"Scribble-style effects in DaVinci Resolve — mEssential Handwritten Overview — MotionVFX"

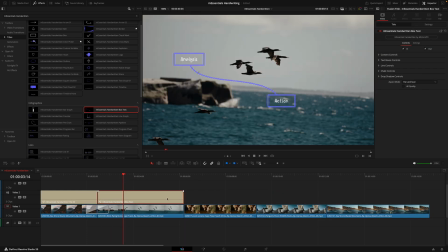496s
So I can just put that in here using this handwritten box text. I'll make that 4K, and then in the first one, let's say they're going from Europe, and the second one, they are going to Africa. Then I'll just adjust how this title looks. So I'm going to slide this down. Move the text box, let's put that a little bit lower.
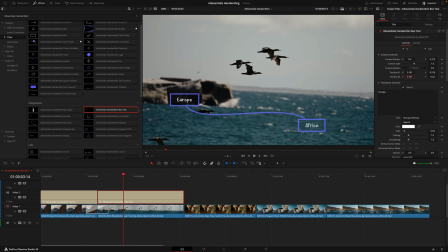516s
This one out here. And it's a little hard to see, I think on the darker backgrounds, we'll actually do the opposite and put this near the top. And then to add some context to these two words, I'll then add a description explaining why the birds migrate.
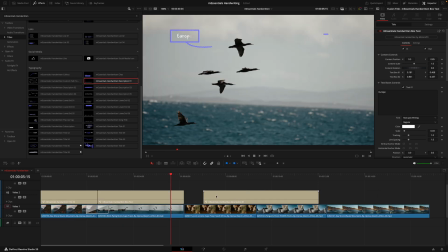530s
So let's use the description one, we'll place that onto the timeline.
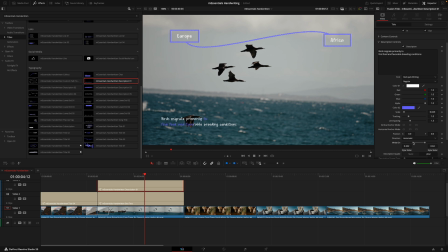534s
So now that we've got that in, we'll just adjust the highlighting section using this slider here, and we'll go from find food all the way to the end.
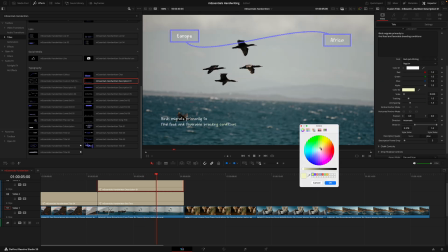541s
And then just to make sure it pops out from the background a little bit more, we'll change the color of the highlighting text from blue to maybe a nice yellow like that.
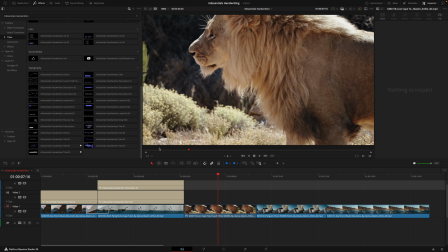549s
Moving on to the next clip where we have the King of the Jungle. So for this, I'll use the title of 5, placing that on. Then from here, we'd of course have to adjust the lines to match up with the text. And then for this, I'm actually going to change the stroke type to plain as I think that flows in a little bit more.
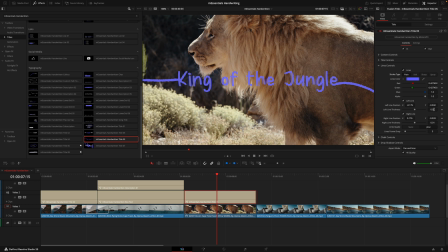566s
I will just decrease the thickness slightly just to match up.
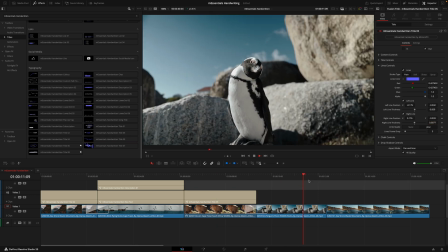573s
And there we are. Then we have this clip of this penguin looking at the cameraman a little bit confused and it's a little strange. So I think here we could add some comedic value by placing a text box.
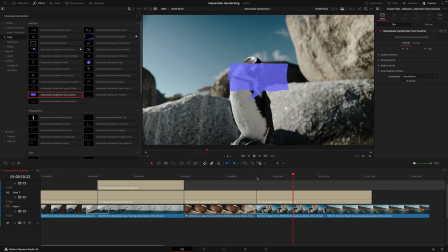582s
So I'll add the text cloud 02, placing that on to adjust the timing. Then I'll move the cloud to the left. And then in the cloud controls, I'll just change where the tip is.
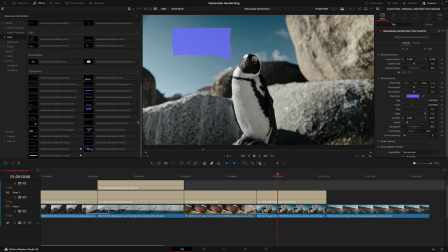596s
And then from here is when I'm going to layer two different titles. So I'll go down and get the description 5, stacking that on top. And I'm now going to slide this and place that exactly on top of the text box.
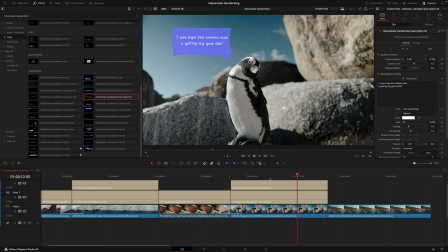608s
And there we go.
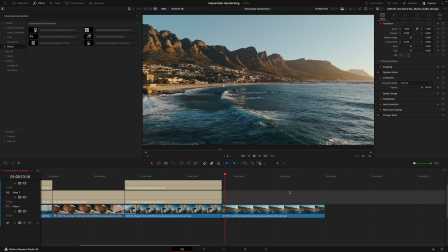610s
And now to finish off the sequence, I'll actually go into the effects tab and use one of the frames. So I'll just get one more clip, placing that on top.
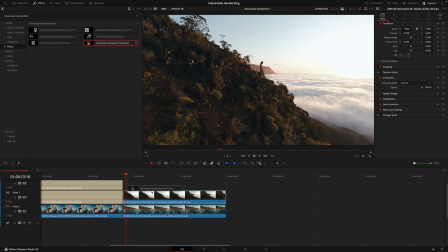618s
Then I think I'll go for this text frame, just slide it to the edge.
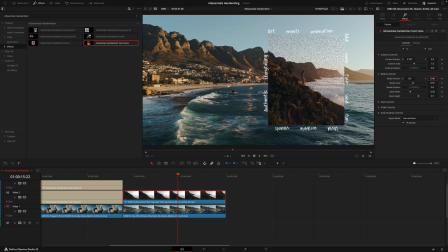622s
We'll zoom in a touch on the footage just so the subject is more in focus. Then we'll add in some text that goes around this frame. So we have looking for your next adventure, visit Cape Town to experience nature's true beauty. That's spelled true correctly. There we go.
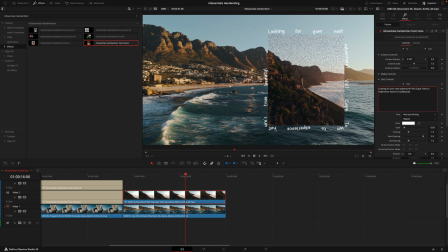637s
And then something we do have here on the word town and on nature's is it's going around the frame and it looks a little bit weird. So I'll actually just do a double space and that just allows a bit more space. The word goes around and fits around the frame perfectly. Next, I'm actually going to take off the chalk just so we can see the image clearly.
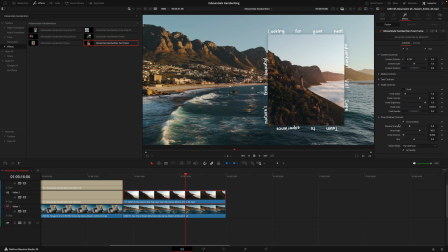654s
And then we'll add a slight drop shadow so it stands out and makes that 3D effect on the background.
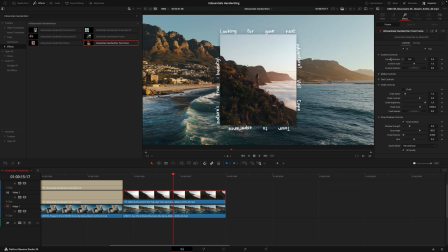659s
And now looking at it, I'll actually adjust this to go back into the middle and then just make it a tad smaller. There. And yeah, that looks pretty good to me.
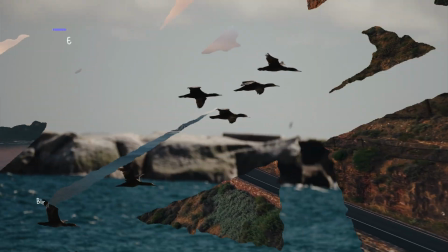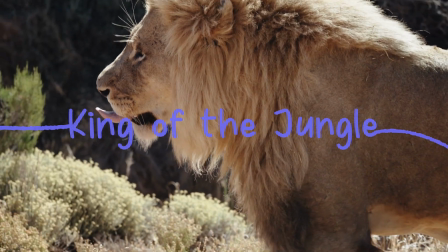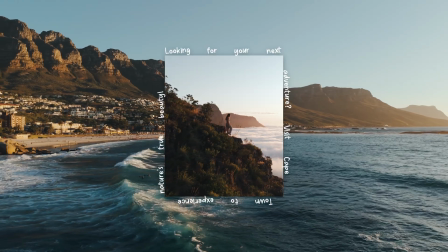So I hope this overview has been helpful for you to better understand how to use the pack. Remember, if you have any questions at all, please drop them down below in the comments or head to our website at motionvfx.com. I've been JC and this has been your mEssential's handwritten pack for DaVinci Resolve. Catch you on the next one.